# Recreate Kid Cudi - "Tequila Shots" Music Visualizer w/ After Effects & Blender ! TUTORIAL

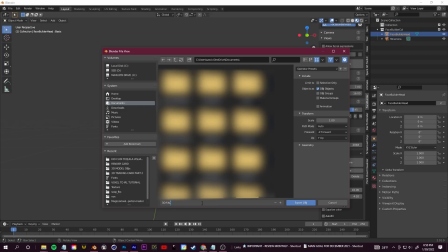[6:29]
So this is a great example of how you can use something that's free like blender to enhance your after effects 3d workflow in these simple visualizers that still
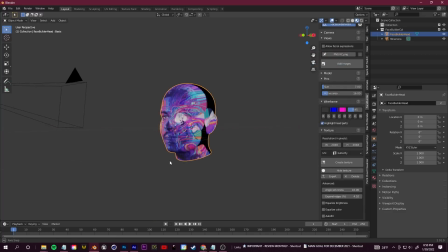[6:37]
have unique 3d touches or unique aspects that you can't get just with after effects let's go back into after effects and start setting up element
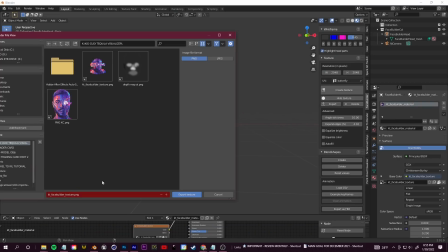[6:45]
3d to bring that 3d face into after effects and i've made a bunch of tutorials using element 3d and doing and showing you guys basic
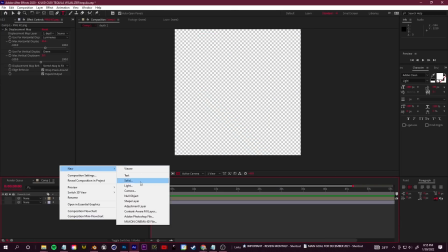[6:53]
3d for you element 3d users we're just going to right click and create a new empty solid i'm going to name this 3d then we're going to go to our effects and presets and slap on the element 3d effect in the top left of our effect controls we're going to click scene setup
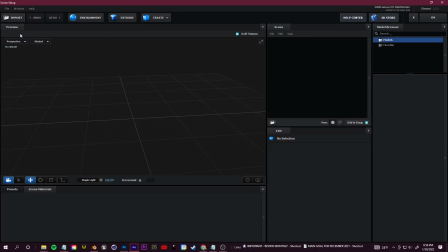[7:08]
to get started all right guys so in element 3d we're going to go ahead in the top left and click import we're going to import out the obj
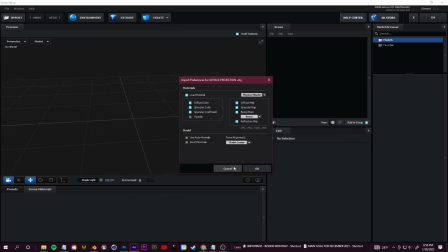[7:15]
head that we exported from blender now let's go ahead and apply the texture to this first i can't see it so let me click normalize size just
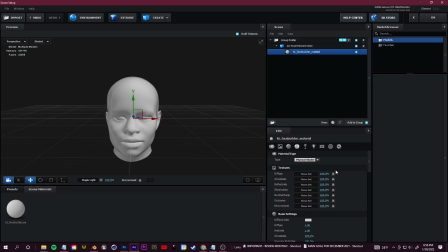[7:23]
to make that a bit bigger and then we're going to expand the material here select it and in the diffuse for textures we're just going to click to link in the texture that we exported out from blender when we projected our texture onto the face so click load
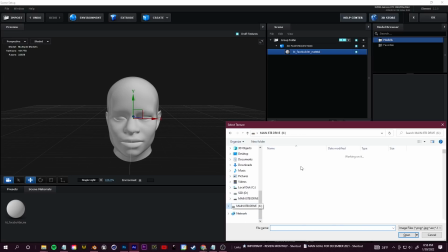[7:38]
texture and go ahead and navigate to wherever you save that texture file what i'm going to do at this point is just show you a lot of customizing steps and then
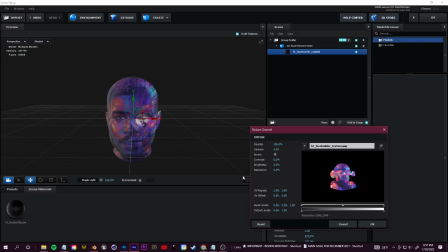[7:46]
we're going to talk about little things you can do in after effects to replicate that music video a bit better.
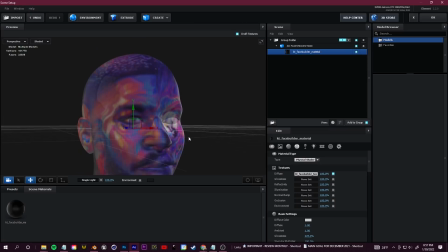[7:51]
Now the first issue that I'm seeing here is that if you look at the original source material, the 3D model has a lot of cut out parts for the skeleton.
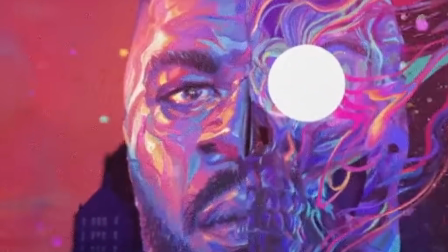[8:00]
It's not really just like an imprint on the face, especially with the character and the moon and all the other parts.
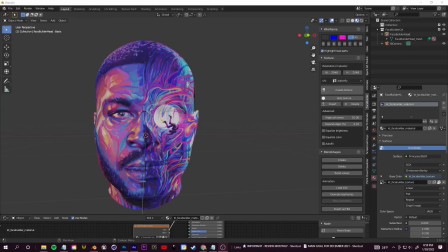[8:06]
You can see it's a lot more dynamic. It doesn't look like it's just a straight projection. So I'm going to go back into Blender. We're just going to alter things a tiny bit, make this look a bit cooler. So this is optional, but again, I think it makes it look a lot better in blender in the top left we're going to switch from object mode to edit mode
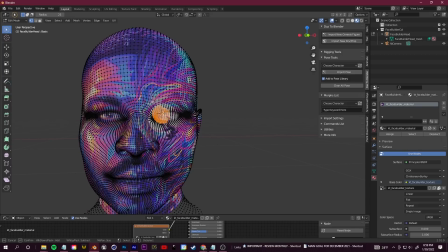[8:23]
and then i'm just going to grab this select circle here and start selecting vertices and faces and deleting them for example the circle here that's kind of pasted over where the eye would be i'm just going to delete that and add a normal sphere again just using that
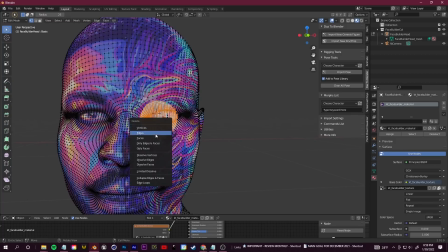[8:38]
selection circle select the eye click delete and delete faces i'm also going to do the same with the nose and the parts that are darker here that's supposed
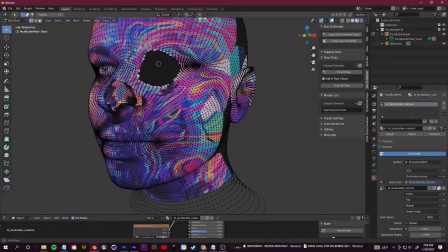[8:46]
to be more skeleton like we can just delete the faces there and same with the jawbone here just to give it a bit more 3d depth where
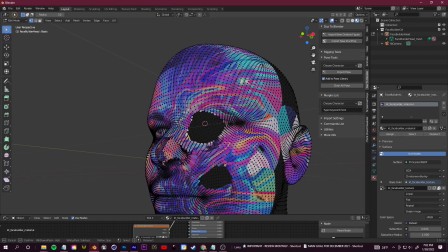[8:53]
you can actually see through this 3d face now i'm going to go back into object mode and i'm going to click shift a to add in
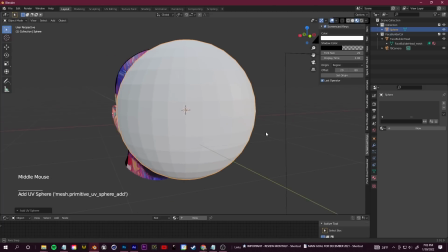[9:01]
a new mesh i'm going to add in a normal sphere here i'm going to just scale that down and place that over where the eye would be
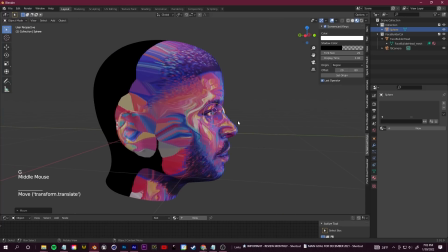[9:08]
now we have some 3d perspective it doesn't look like it's so pasted onto the head i think it just makes it look a lot better again
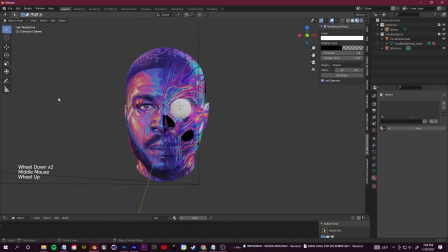[9:16]
if you're doing this all in blender you can even add your own materials to these interactive parts you can clean up things even more for example i'll just add in a new material here change it to an emissive material and then i'll go into my render settings and bump up the bloom to
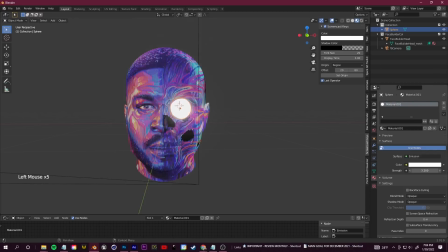[9:31]
make it look like it's glowing that's one easy example where you can add some extra touches in blender but again don't worry we're going to try and stick in after effects as much as possible let's take this modified file and just save what we did before and then reopen element 3d to see
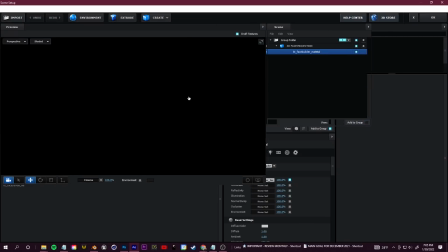[9:47]
all the changes that we've done to the model so back in element 3d now that we have our skeletonized new model let's go ahead and just
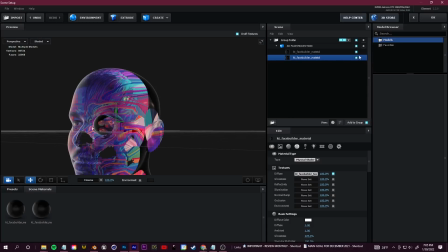[9:55]
create a new material for the sphere that we've added in here so i'm just going to delete the diffuse texture and i'm going to make it white
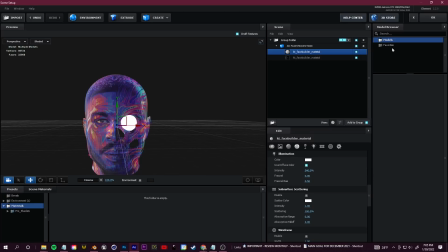[10:03]
and then go to the illumination and just bump it up so it looks like a glowing moon. Perfect. So let's click OK and see our 3D model within After Effects.
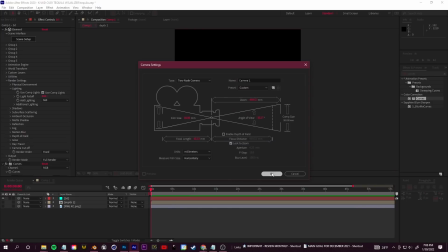[10:11]
I'm going to right click in this gray space and go to new camera. If you click C on your keyboard, you can toggle through the different camera controls.
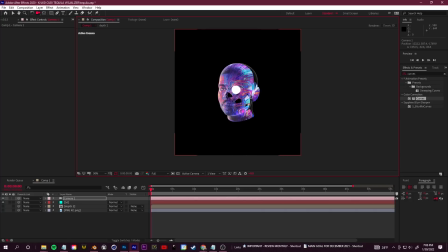[10:18]
You can rotate around in 3D space. You can zoom in and really be able to interact with this.
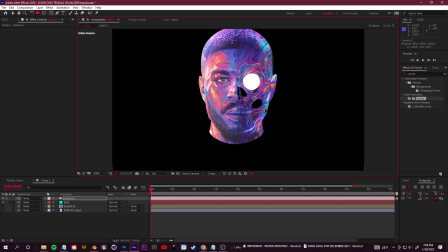[10:24]
Now from here, it's all about little steps to improve the look or build out the visualizer that you'd like.